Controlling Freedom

I'm Abby Toronto, and I'm part of the film group that's creating the film project Controlling Freedom. The project is about telling the story of a girl in an oppressed environment and her ability to obtain her freedom that she wishes to achieve so much. This project is important to me because I think it's a very prevalent story. It's very relevant to many people around the world at this time, and I kind of have a personal connection to this project because I live in China, so I see a lot of poverty around where I live. So it's a part of my everyday life. It's not something that I'm very separated from. So I think that making this movie helped me to create a piece of art that's accessible to audiences everywhere. That's about something that's very close to me, and also is retelling a story that's been told for ages and ages. It's just an ongoing problem that is current in the world, and I think that's why this video project is important. So you'll be able to hear me talk about some ideas I have for the storyboard, so yeah, take a look at the rest of the video.
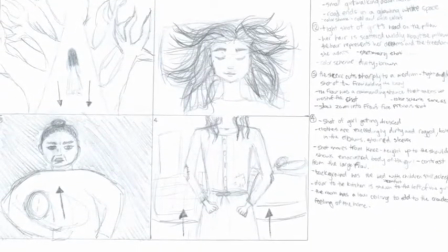(1:15)
The use of juxtaposition and contrast in this film is very important because it clearly shows the
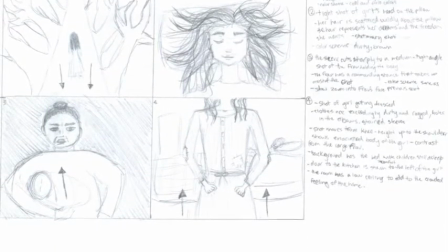(1:21)
extreme to which the child is oppressed and denied her dreams of freedom.
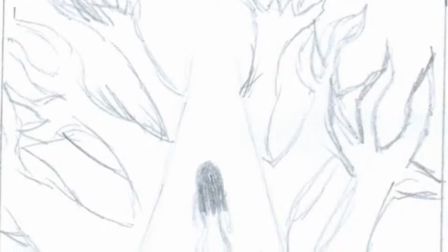(1:25)
The opening scene from this movie contrasts the rest of the piece because the setting is in a dream that the girl has.
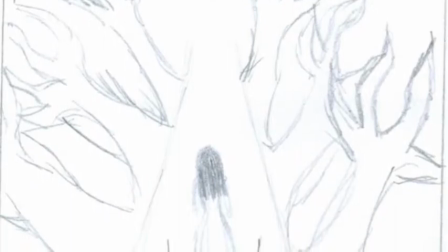(1:30)
The wide camera angle used depicts the spaciousness of the girl's dreamland as well as the freedom and light she wishes to achieve.
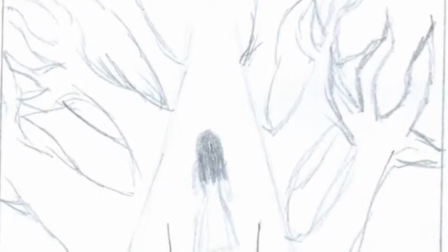(1:36)
Over the course of the shot, the camera follows the girl walking down the path slowly from behind to allow for the setting to be seen.
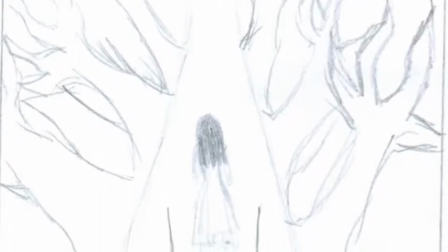(1:43)
The girl walks slowly down the path towards a white glowing light between large black trees on either side.
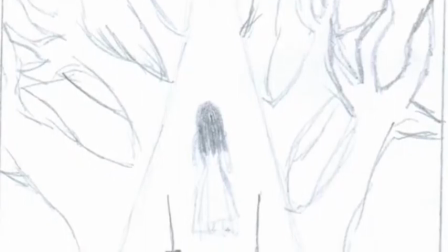(1:49)
The white light is representative of her ultimate goal, freedom from work. The color scheme for the shot contains cool and pale colors to further the contrast of the dreamland to the real world.
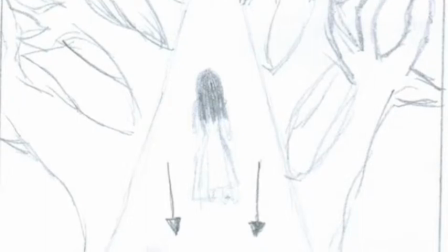(1:59)
These cool colors associate the setting with a relaxed, happy, and clean environment, quite unlike the real world that she lives in.
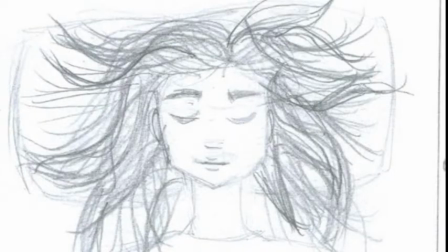(2:08)
It is powerful in a dirty environment, which contrasts the clean setting of the dream. The second shot in this scene is of the girl's face asleep with her head on the pillow. The shot is tight to only show the head and shoulders of the girl. Her hair is strewn about her head wildly to represent the freedom she imagines in her dreams.
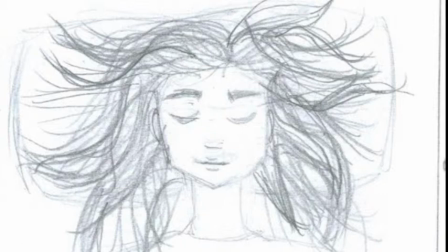(2:26)
The pillow behind her head is white to show peace and serenity when she is in her dream state, and the dirty, worn bed frame contrasts the world inside her head and reality.
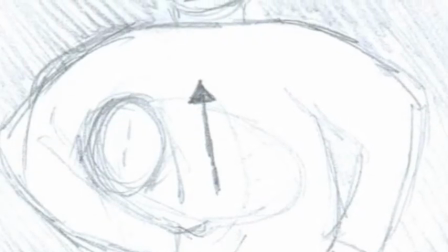(2:36)
The third shot in this scene is of the Frau standing, displeased, and looking at the girl who is still asleep.
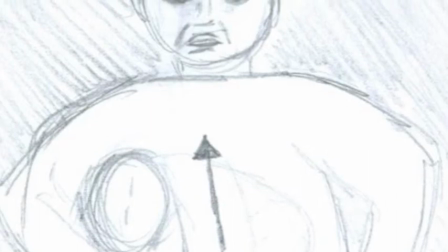(2:43)
The shot is medium wide to make it look as if the Frau is taking up the whole room with her plumpness and dominance over the weak girl.
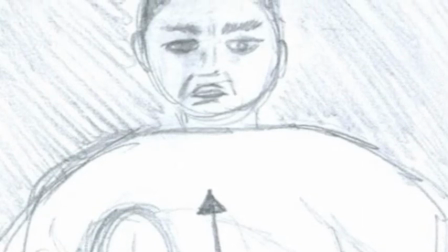(2:49)
The Frau is the ultimate symbol of oppression in this story, and she is always seen as taking up the whole room.
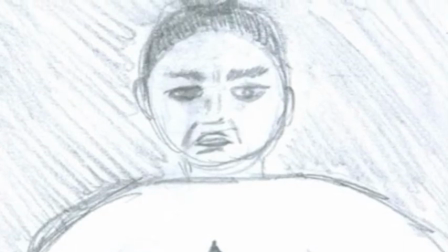(2:55)
Behind the Frau, the room is messy and cluttered, adding to the differences between the child's dreams and reality.
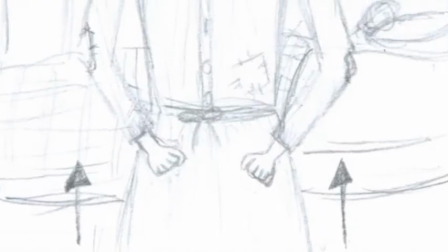(3:03)
In the final section of the scene, setting and juxtaposition are used to emphasize the child's oppression.
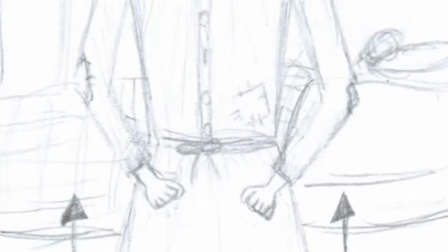(3:09)
The camera pans upwards, starting at the girl's knees to reveal her while she is dressing.
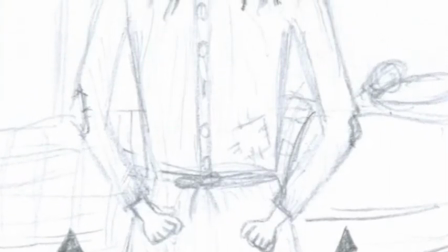(3:14)
The bed is shown behind her as a reminder of the comforts of sleep and her longing to escape her harsh reality.
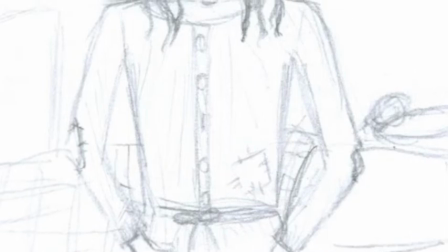(3:20)
The main focus of the shot is her shaking fingers as she ties her skirt and does up the buttons on her blouse.
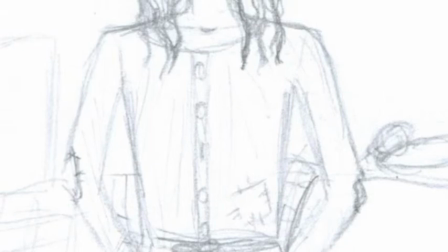(3:26)
Her clothing is dirty and tattered from years of hard work and poverty. The camera stops before it reaches her face to prevent the audience from seeing her emotions, as they are all conveyed in the simple actions she is doing with her hands.
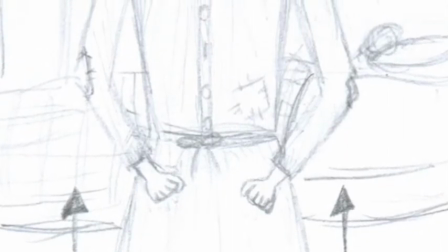(3:38)
The child's body is seen as malnourished and slightly emaciated from years of being mistreated by the family, further examples of her oppressed situation.
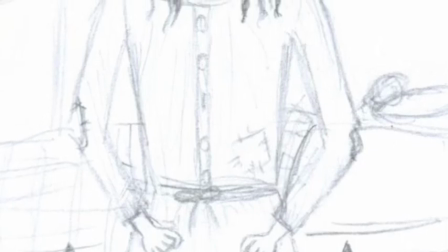(3:47)
The girl shown in the reality setting is scrawny and weak-looking, contrasting the regular-sized girl shown on the path in the dream sequence.